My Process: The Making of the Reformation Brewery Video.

What's going on, everybody? I hope you're doing all right. And today I just wanted to take you behind the scenes of one of my recent video shoots for Reformation Brewery and kind of show you my process for all of that and what I do and what I'm thinking about and just all the steps I take to do a video like that start to finish.
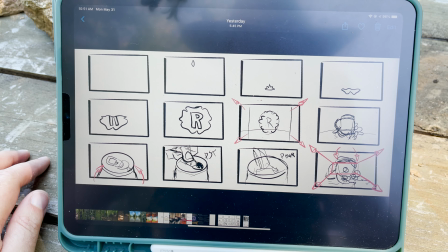So the first step I take when I'm shooting a video like this is I will do storyboards.
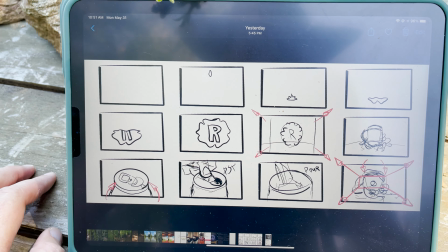Not anything super fancy, just something to get my idea onto a page so I don't forget,
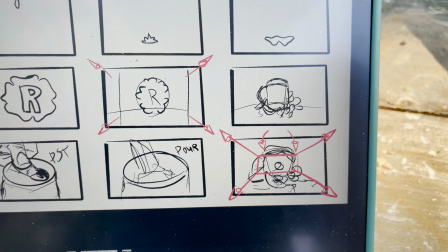complete with like the camera moves I want and all the shots and everything.
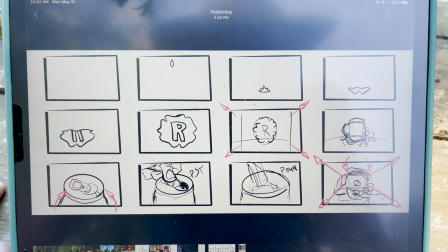Just like a rough draft of my ideas.
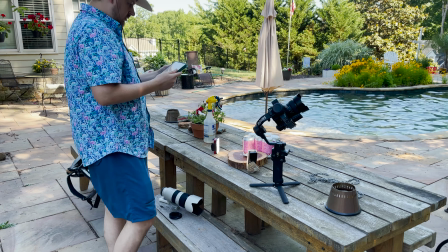The reason I like doing storyboards so much is because it helps me get the ideas out before I get there,
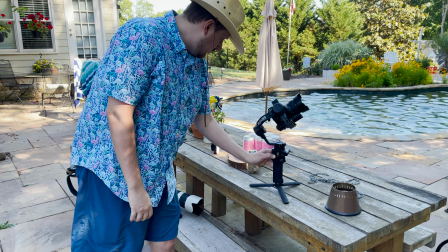and I can quickly iterate on the idea that was originally in my head and change it for what will work best for the actual project.
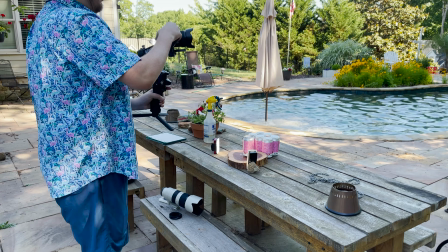And I like to storyboard out everything and play with it and see what works and what doesn't.
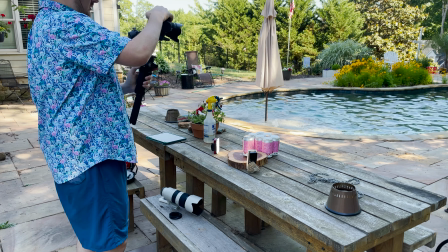And then when I get what I like,
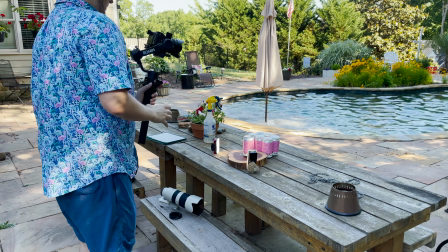I put that on my iPad, or I've already drawn it on my iPad, and I take it with me when I'm shooting.
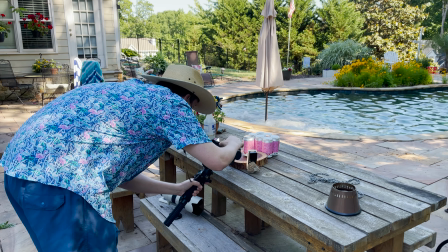So that way I don't have to keep everything in my head. I can see the shots that I've taken the time to think about beforehand.
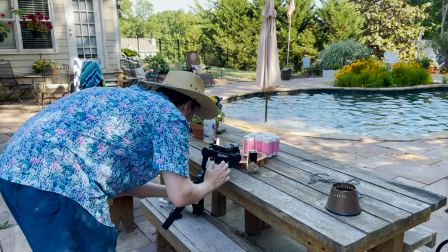And then once I get there, I'm just ready to go.
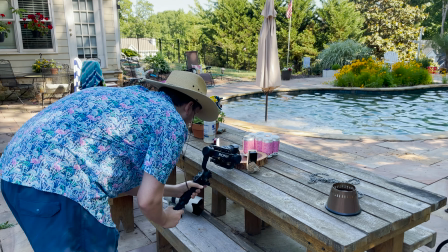I love using this DJI Ronin SC2. It's one of the easiest to set up gimbals that I've ever used in my entire life.
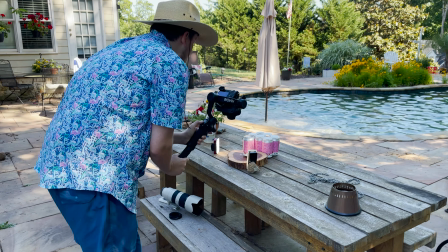Just a couple of button presses and some weight calibration, and it's good to go.
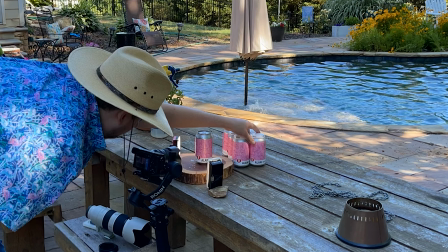Now, right here, I'm trying to make sure that all the light
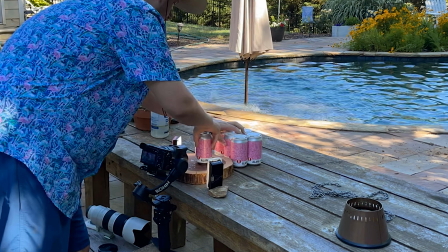is modeling the subject, i.e. the can, very nicely.
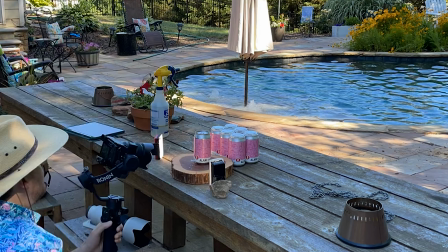And so I have a key light and then a secondary fill light on the other side to really add dimensionality to that can.
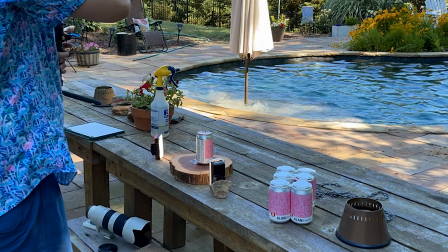And I'm going through the first shot in my storyboards
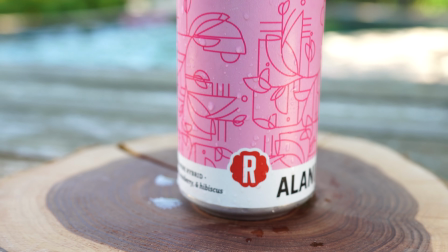where the can drops into frame, lines up with the motion graphic I made,
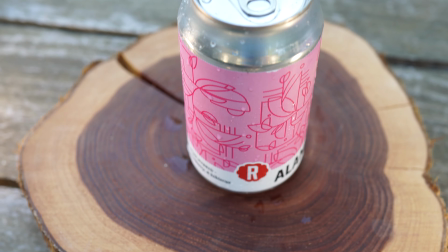and then I pull back and then rotate up and over the can so you can see the top.
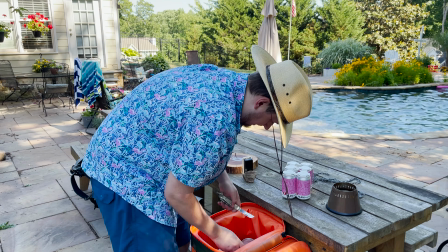Now that I've got that shot out of the way and opened the can
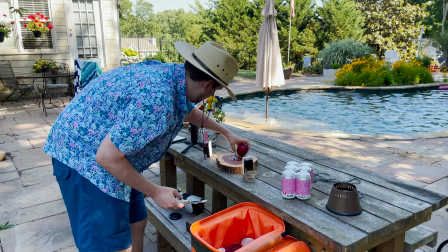and pop the top on it, so to speak, I need to do some more set dressing.
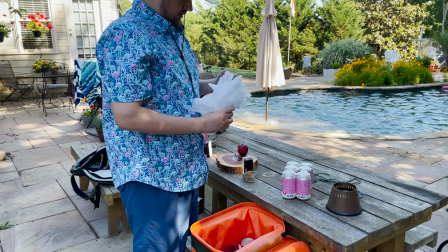With the set dressing, I wanted to include all the ingredients that were in the beer.
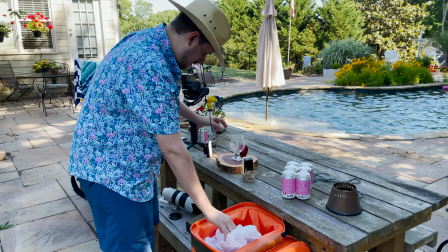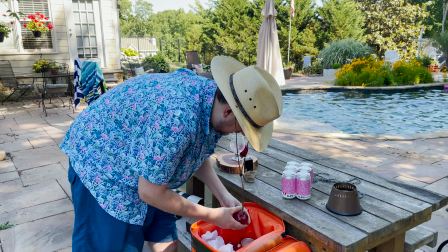So I added apples, grapes, and cranberries to the set.
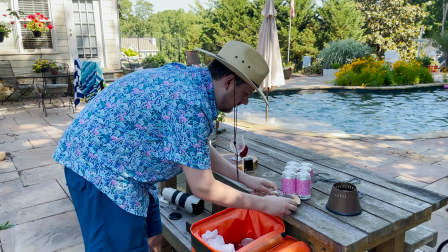And I wanted to make sure I got very bright red apples and light green grapes,
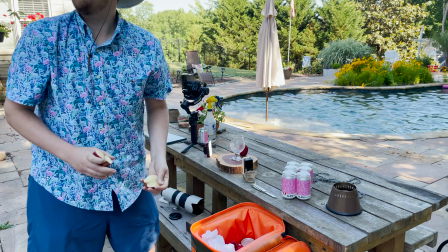and then the cranberries are just the red color that cranberries are.
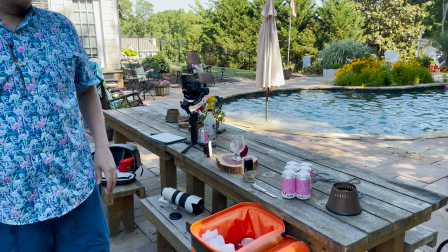The reason I wanted to do this is because I felt like all of those things would go really well with the pink of the can.
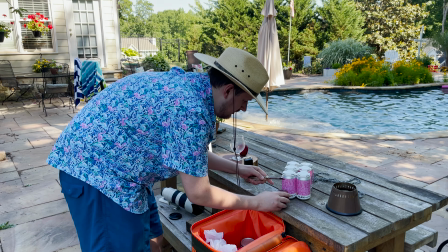And I wanted to make sure that everything that I put in the scene was complementing and directing your eye to the can.
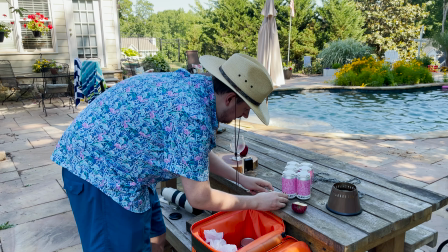So there was a lot of focus on how the apple looked, how I sliced it.
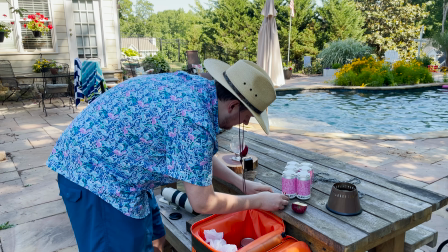And you saw me throw away the first apple, and that's because it looked a little brown on the inside.
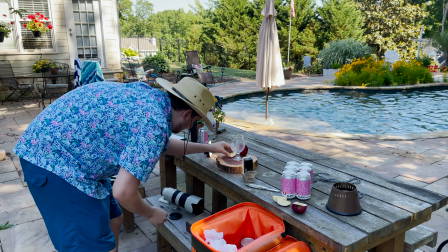I wanted it nice, white, crisp, so that it would really blend well with the pink and reds there.
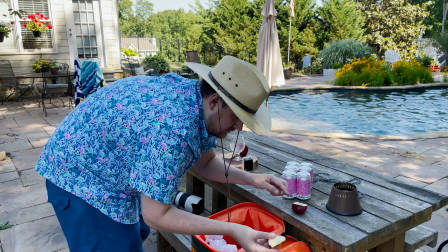And you see here, I'm pointing the apples towards the Reformation glass so that they're all just subtly
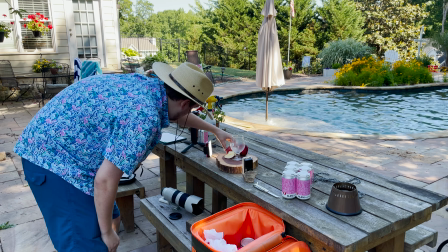leading you up into the logo that's up there on the glass. I line everything up that way.
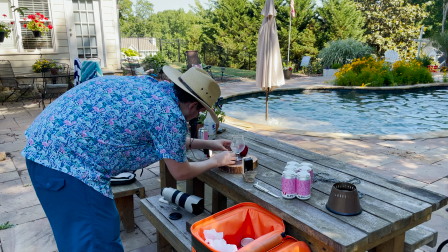And then I put this other apple piece back there to kind of
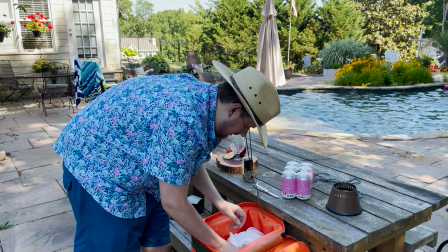mask off the background and just leave a swath of red behind the open apple pieces.